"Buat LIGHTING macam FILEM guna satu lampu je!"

Hey guys, my name is Danish and welcome to my YouTube channel. So, a few weeks ago, aku dapat terima package daripada Nenelight.
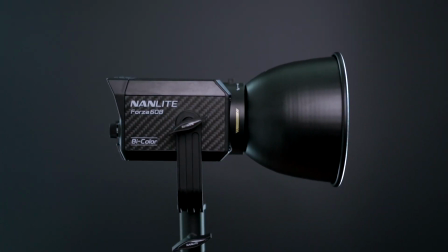[0:05]
And look what I got. The one and only Forza 60B. Forza 60B is actually a single source by colour LED lighting. Maksudnya, boleh tukar temperature daripada biru ke kuning and easy to use form factor. Sebab dia sangat kecil and ringan. Okay, aku tak nak sembang banyak sangat pasal spek. Aku bukan nak review benda ni sebab ramai je yang lain dah buat. So, instead aku bagitahu semua tentang spek, Aku nak tunjuk korang macam mana lighting ni beraksi bila kau pakai So that korang boleh tengok kenapa benda ni sangat-sangat powerful Walaupun kecil dan mampu beli Which bring us to our main agenda for today which is Teknik-teknik lighting menggunakan satu lampu Jadi aku akan tunjukkan a few scenario berbeza macam mana kau susungkan lighting Aksesoris apa kau nak pakai, macam mana setup dia So that korang dapat tengok capability lighting ni And maybe boleh buat jadi inspiration untuk project korang sendiri Okay,
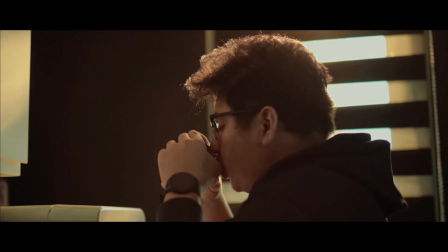[0:56]
let's go Now, first off kita ada sunset look Ataupun The Golden Hour Okay untuk scenario ni aku buat dekat kitchen area And aim aku untuk scenario ni
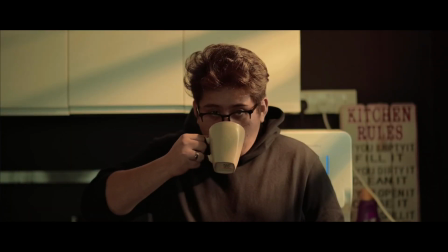[1:04]
untuk dapatkan mood waktu senjera lah Selama masa waktu maghrib Jadi apa aku buat untuk scene ni aku letakkan Forza 60B And attach dome sahaja dekat luar
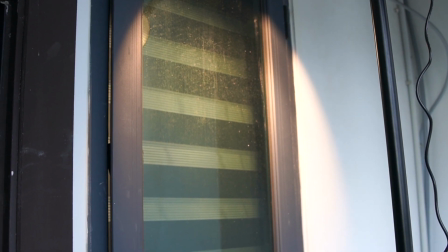[1:13]
rumah And pancahkan harsh light ataupun light yang tak ada diffusion Full blast at 100% ke tingkap Since Forza 60B ni by color kan Jadi senang lah aku
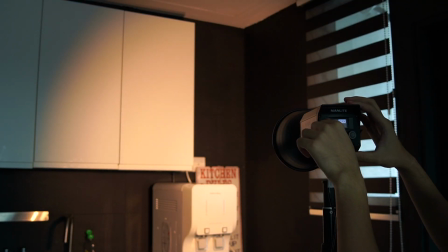[1:22]
nak adjust temperature lampu dia Untuk matchkan lighting tu dengan vibe senjera kuning Temperature
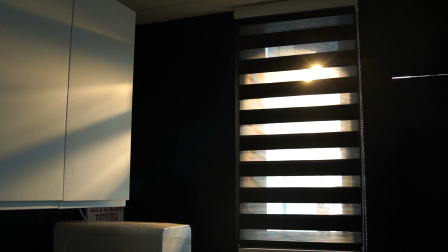[1:27]
dia boleh tukar daripada 2700K sampai ke 6500K. Kalau ikutkan logik kan, kalau hari dah kuning macam ni, matahari dah nak terbenam dah. Jadi untuk susunan dia,
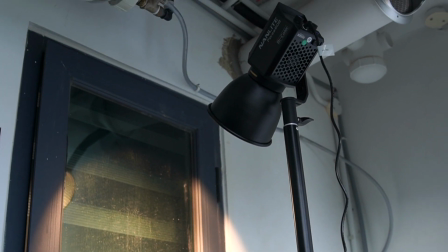[1:37]
aku sengaja naikkan ketinggian lampu tu and tiltkan dia ke bawah dalam lebih kurang 60 darjah supaya position cahaya lampu ataupun matahari masuk tu nampak logik.
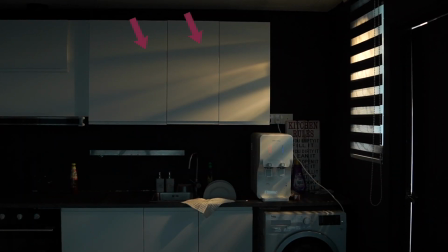[1:48]
Kalau korang perasan dalam scenario ni, ada macam line-line shadow tu sebenarnya hasil daripada zebra blind dekat tingkap tu.
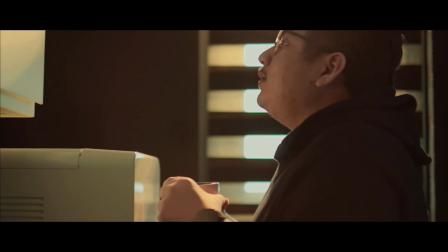[1:54]
Cahaya masuk melalui tingkap dan tembus kepada zebra blind Menghasilkan shadow effect yang lebih nice lah
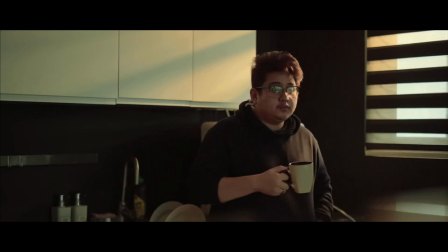Alright, sekarang kita try untuk dapatkan daylight pula Untuk scenario ni,
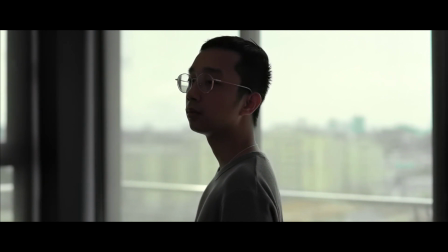[2:13]
kita boleh nampak cahaya natural light Daripada tingkap dekat background memang fully in frame And bagi backlight kepada subjek yang produce a semi silhoid effect Yang membuatkan subjek nampak gelap But, on the bright side, kita ada natural backlight Disebabkan natural backlight tu, kita ada kicker dekat subjek Which I really,
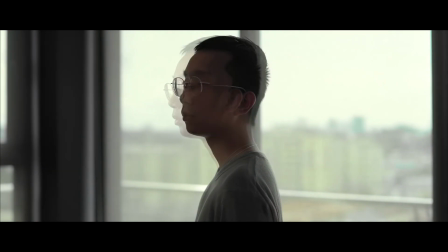[2:31]
really like Jadi aim aku untuk scene ni is untuk letakkan a soft key light dekat bahagian muka subjek untuk balancekan backlight.
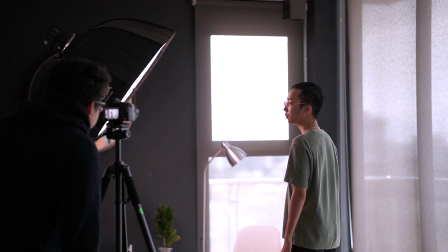[2:39]
Apa aku buat is that aku letakkan Forza 60B di bahagian tepi menghadap muka subjek
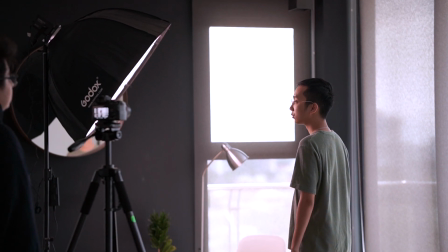[2:44]
and aku naikkan sedikit and aku tiltkan lampu tu dalam lebih kurang 45 darjah.
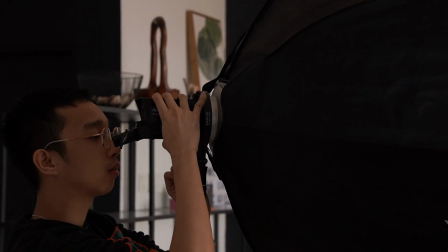[2:49]
Untuk scenario ni aku gunakan parabolic softbox untuk dapatkan cahaya yang soft dan sekata dekat bahagian muka subjek.
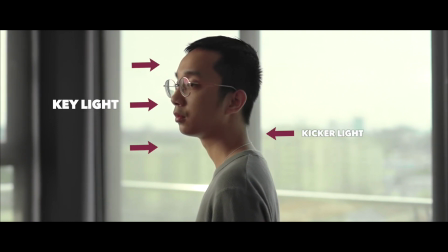[2:55]
Bila aku dah letak keylight, korang boleh nampak yang cahaya tu seolah-olah macam natural daylight daripada tingkap opposite muka subjek.
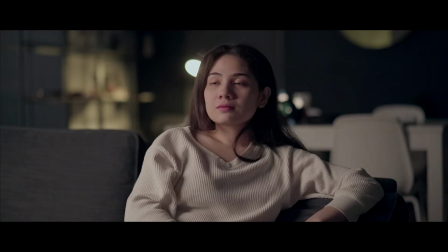[3:05]
Ok, sekarang kita berpindah kepada malam pula. Untuk senario ni is actually quite similar to the previous one. And this kind of method is the one yang selalu orang pakai untuk achieve the cinematic look. Teknik lighting ni dinamakan sebagai Rembrandt lighting. Cara nak charm Rembrandt lighting ni simple je Kau tengok muka subjek And nampak cahaya macam
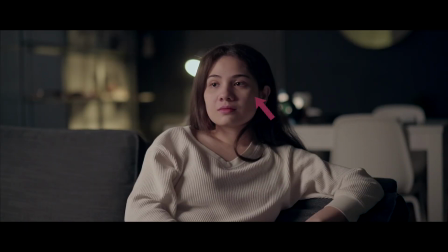[3:25]
cahaya segitiga Dekat bawah mata subjek Dekat bahagian gelap Cara dia sama juga macam the previous one
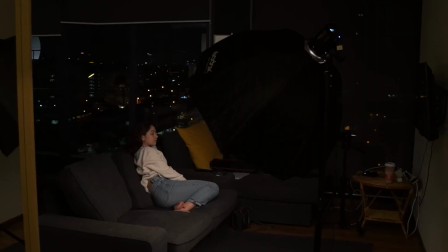[3:30]
Aku gunakan Parabolic Softbox And positionkan lighting korang 45 darjah dekat
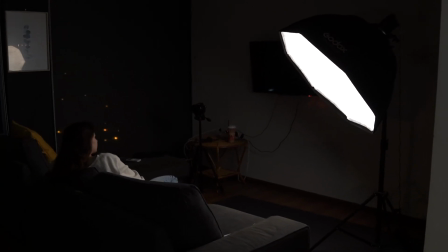[3:35]
tepi subjek Dan tiltkan 45 darjah ke bawah subjek Actually korang boleh gunakan softbox Gimpat yang biasa je Untuk chipkan lighting ni Kalau korang tak ada softbox pun takpe
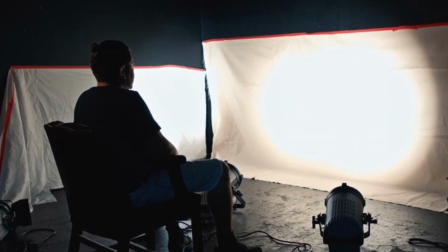[3:45]
Korang boleh letakkan kain putih dekat depan lampu Untuk sebarkan cahaya dengan sekata Kalau korang perasan,
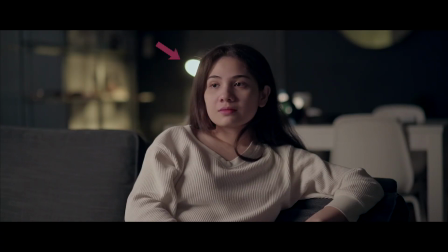[3:51]
belakang tu ada satu lampu biasa actually, iaitu standing light. Ini dinamakan sebagai practical light. Kalau korang shoot malam ataupun indoor, it's best to get a practical light ataupun optimise the most practical light as much as possible. Which is apa-apa lampu yang ada di sekeliling macam table lamp ke lampu rumah ke anything untuk bagi ambience yang lebih menarik untuk lighting tu.
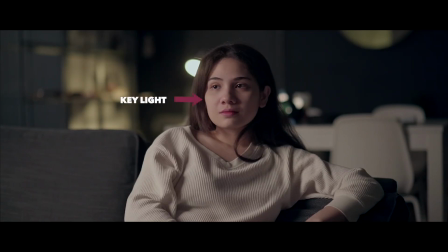[4:12]
Untuk senario ni, practical light tu bagi ambience at the same time jadi backlight and also bagi rim light ataupun garisan cahaya dekat rambut subjek untuk asingkan subjek dengan background. Now, we move on to the next scenario. For this one, it's actually one of my favourite part about Forza 60B ni. Actually, most of 9 Lite punya lighting kan ada di special mode yang dinamakan effects. Untuk effect, kau boleh main dengan macam-macam function dekat lighting untuk bagi ambience lighting yang menarik macam storm, TV, paparazzi camera and so on.
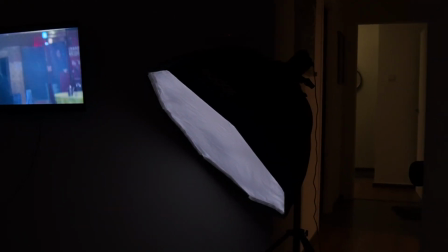[4:46]
For this scenario, aku gunakan efek TV light untuk hasilkan cahaya dari TV Kalau korang gunakan cahaya sebenar daripada TV,
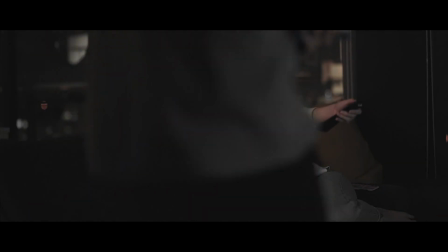[4:52]
biasanya dia akan jadi tak sekata So it's great to have this function on your lighting So that korang boleh
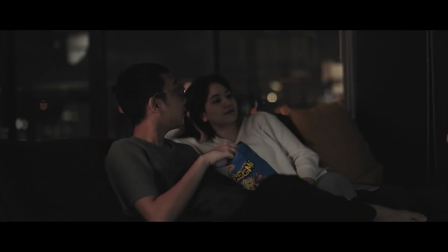[4:58]
motivatkan dia punya intensity and also pattern cahaya tu Based on apa yang korang nak Now last but not least is actually a simple one For this scenario,
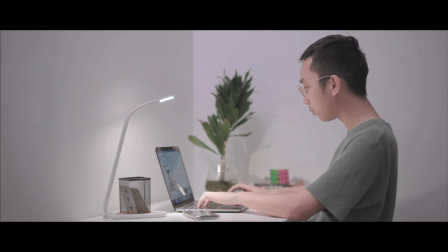[5:09]
aku just nak a simple light yang spread towards the entire frame Maksudnya aku nak cahaya yang sekata di semua bahagian Jadi untuk scenario ni aku tak dapat gunakan softbox Sebab dia akan hasilkan cahaya yang soft And also tak dapat sebarkan cahaya tu ke semua bahagian What I did was for this scenario is that Aku pantulkan
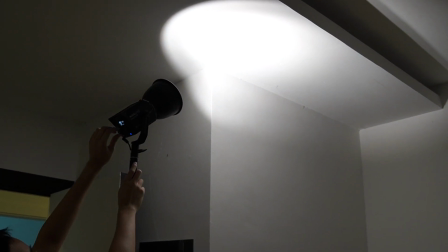[5:28]
harsh light daripada Forza 60B tu Ke ceiling yang warna putih What it does is
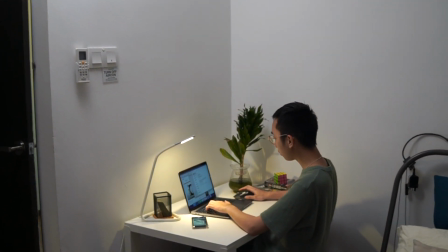[5:32]
that dia akan pantulkan cahaya Dan sebarkan ke seluruh frame Since the
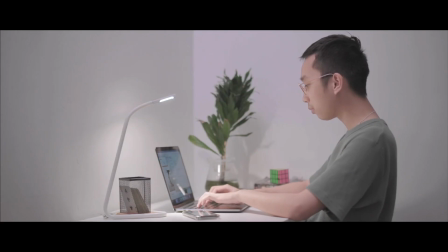[5:37]
whole room is white Cahaya tu spread easier Teknik ni actually work best bila korang ada like surrounding area macam dinding dengan siling yang warna putih. Kalau tak ada pun korang boleh gunakan cardboard ataupun kain putih untuk pantulkan cahaya ataupun diffuse the light to the entire frame. Alright guys, I guess that's it for today. What do you guys think about the Forza 60B? Actually, I feel like ada banyak lagi benda yang aku boleh tunjukkan kepada korang dengan menggunakan lighting ni. Which aku akan tunjukkan lagi dalam video yang akan datang. So I hope you guys can learn something out of it If you guys want to ask anything about lighting Ataupun Forza 60B You guys can leave the comment down below And I'll see you guys again in the next one Peace